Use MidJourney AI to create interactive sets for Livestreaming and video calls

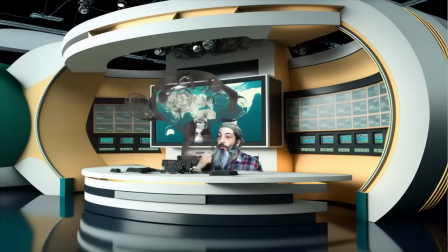0:00 This was totally generated in MidJourney.
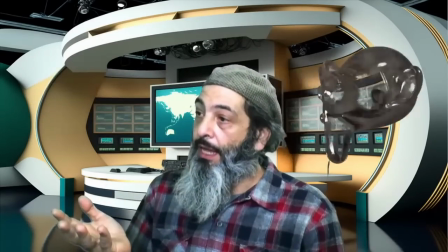0:03 Okay, so I'll show you how I create this stuff and how I can composite myself into it in live, right?
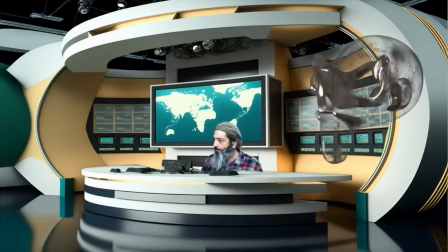0:12 So you see the monkey head here. None of this is edited. This is all live, and I'm able to turn these guys on and off as necessary, right?
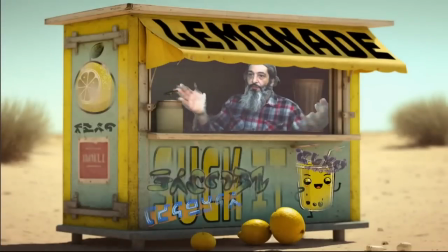0:20 And do this stuff live. Another fun thing, my lemonade stand. This is my latest. I generated this morning. It's got multiple layers to it, if you want to check it out.
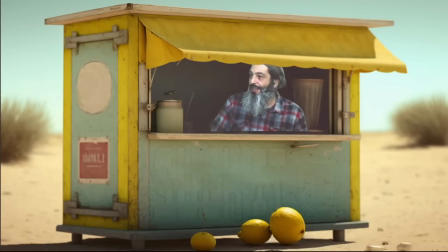0:29 Let's get rid of the graffiti. Let's get rid of the overlay. Let's get rid of the clean version, okay?
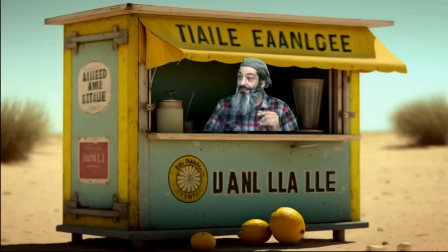0:35 So right here, we've got, got a mist overlay here, and I got a camera here. So I started with this image in MidJourney.
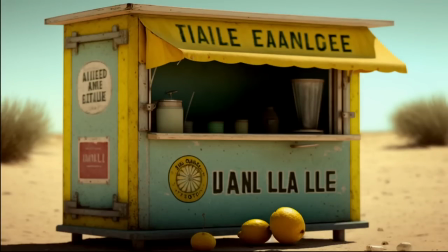0:42 I asked it for a lemonade stand. So then I took it into Photoshop. First of all, we can pop up version where I used Photoshop's content aware
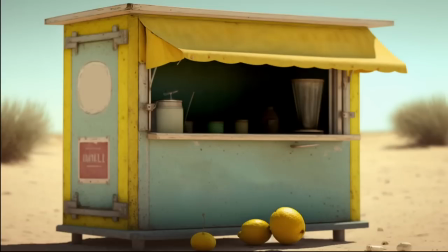0:51 deletion to remove some of these things and uses AI again to generate a background.
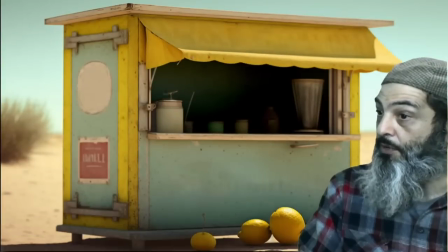0:57 So I've got my lemonade stand. I've got my clean version that I put on top. I like having multiple layers so I could repurpose this and I could add more stuff.
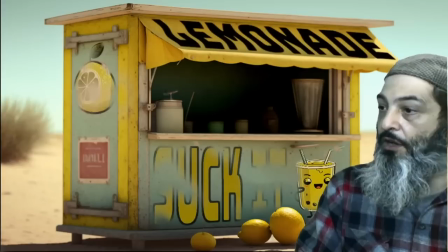1:05 So I've got a series of overlays. I created some graphics.
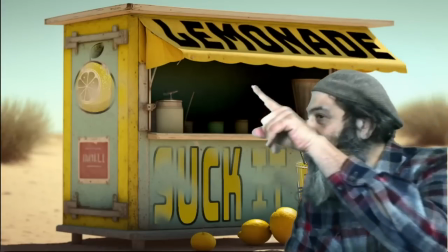1:08 So I used the Photoshop to create the banner and give it that little ripple on the words.
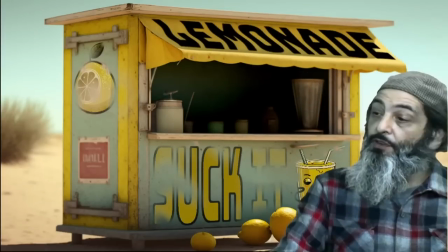1:14 And then for the final touch, I took some free graffiti, kind of alien looking graffiti assets.
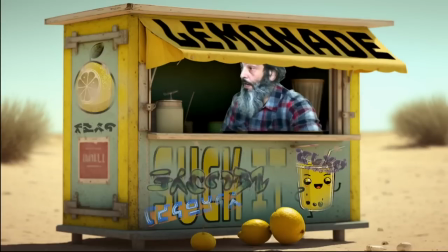1:20 Let's slip me out of here. Pop me where I belong, right back in here. You notice my video is a little bright here. It kind of doesn't fit in. So I'm going to use that mist overlay in front of my camera, but behind these sets.
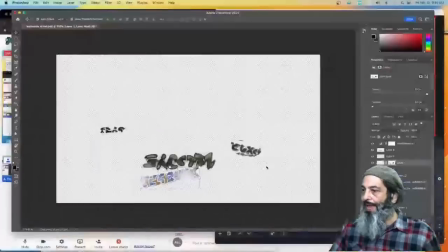1:33 And you tell me if that looks a little better or not. Back into Photoshop and see what I did here.
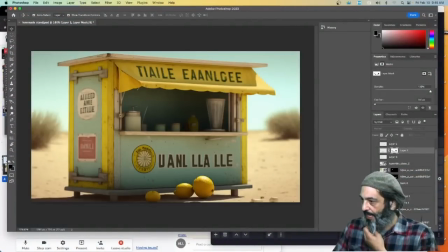1:38 Okay, and I've got my original background MidJourney layer. Sometimes I'll use a picture as a stand-in for myself. So I might use my good pal Alf. I wanted a clean layer first. Now you can export each of these individually.
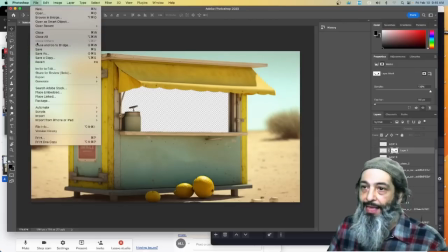1:50 So if I turn off the visibility here and I just want to export the mask, I'm going to go to File, Quick Export as PNG, and you start adding stuff.
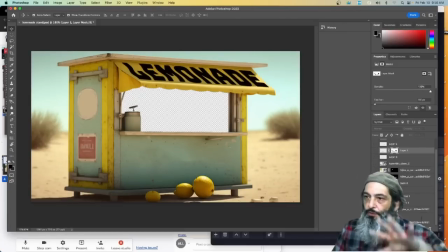1:58 So I added the lemonade banner, all the filters on it to sort of warp it and distort its perspective. Did the same thing for this suck it, and I added a mask, roughly masked out a few areas to sort of make it look faded.
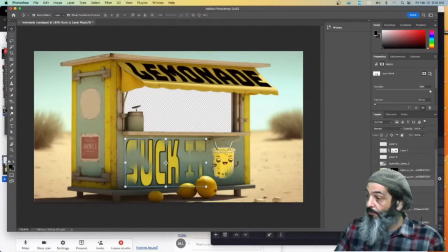2:10 I took this logo that was generated in MidJourney. I added these on again, did a little bit of fade outs just so it didn't look so super clean. And I did the same thing with this whole layer of graffiti, repositioned individual elements so I can composite and give it that sort of layered on top of graffiti look.
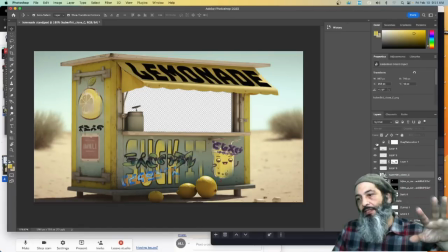2:29 Gives it a little more realism, I think. Bring down the saturation a little bit, make it look a little bit more like so.
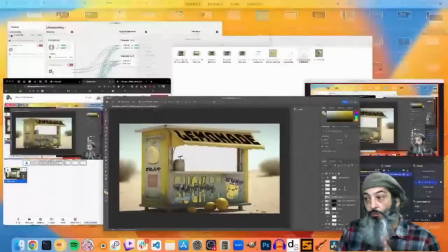2:35 You don't need to have individual layers. You can merge these layers, but man, I really, really love having this stuff in individual layers just so I can do stuff like that.
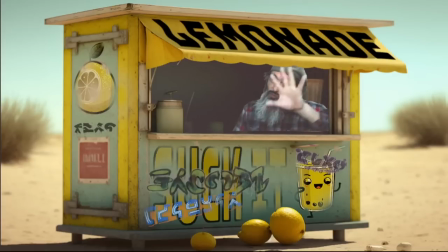2:44 The only part of the background, the original image that is even showing here, is this behind me.
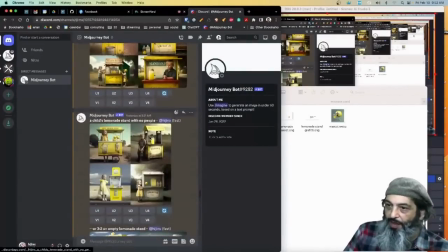2:50 Let's go into MidJourney. So I'll take a look at my prompting process, right? So first I tried to create a lemonade stand with no people.
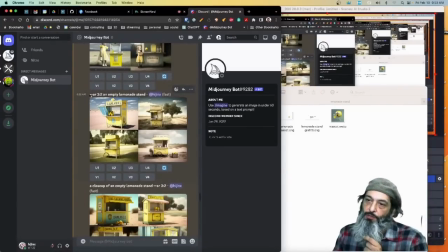2:57 And here's a little trick. If you haven't done much MidJourney, use this -AR 3:2. This changes the aspect ratio to a 3:2 aspect ratio, a little more rectangular.
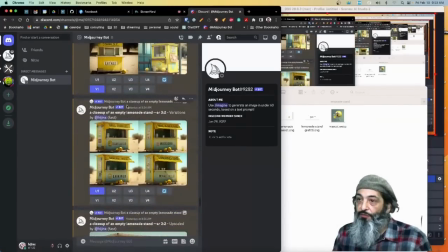3:08 I had these four options. I created some versions of the first one because I thought that's the look and the angle I want to try for.
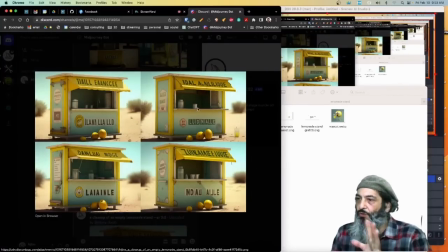3:14 It created four different versions. We're going to do some cleaning up. So I just sort of took the one that had the angle and the props that I sort of wanted.
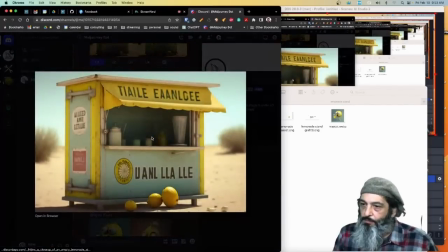3:21 Took that, did an upscale, brought that into Photoshop and stretched it.
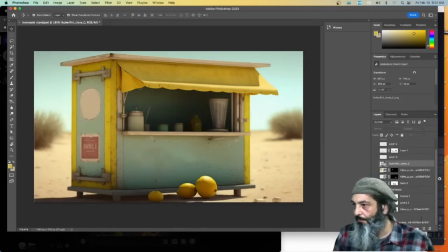3:26 Right, then just make a copy of the layer, pop it on top, create a mask that masks out the areas you want.
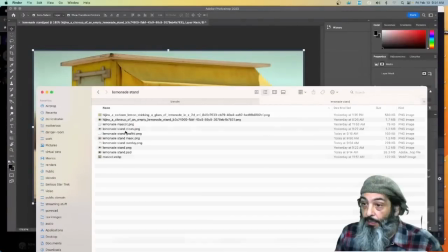3:32 Finally, export your layers. I like to put them all into a folder. And I added layers for the mascot and the clean plate and everything.
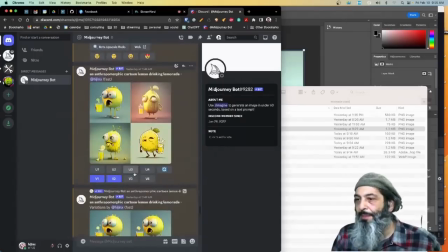3:39 You can do as little or as much as this as you want. Maybe I need a mascot. So let me generate some mascots.
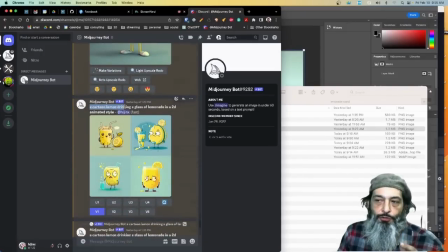3:45 Finally decided to change my prompt to be a cartoon lemon and ended up with this guy back into Photoshop.
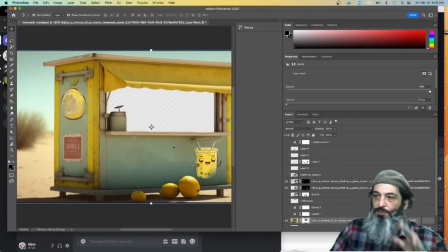3:51 So I took the mascot. I applied some perspective to it to look like it's on that plane.
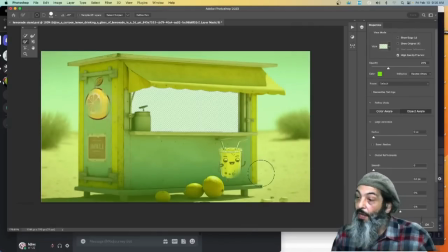3:57 Went into masking, faded some spots. And I'm not here to do a Photoshop tutorial.
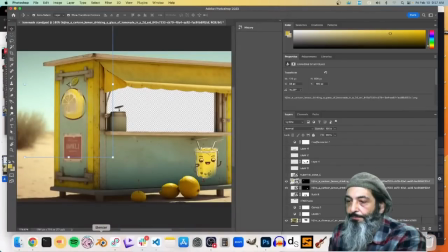4:01 One last trick. Pop open Blender. I'll do this control panel, a real simple example.
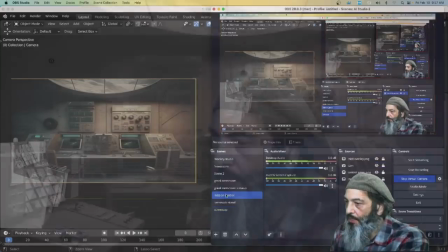4:07 Mission control.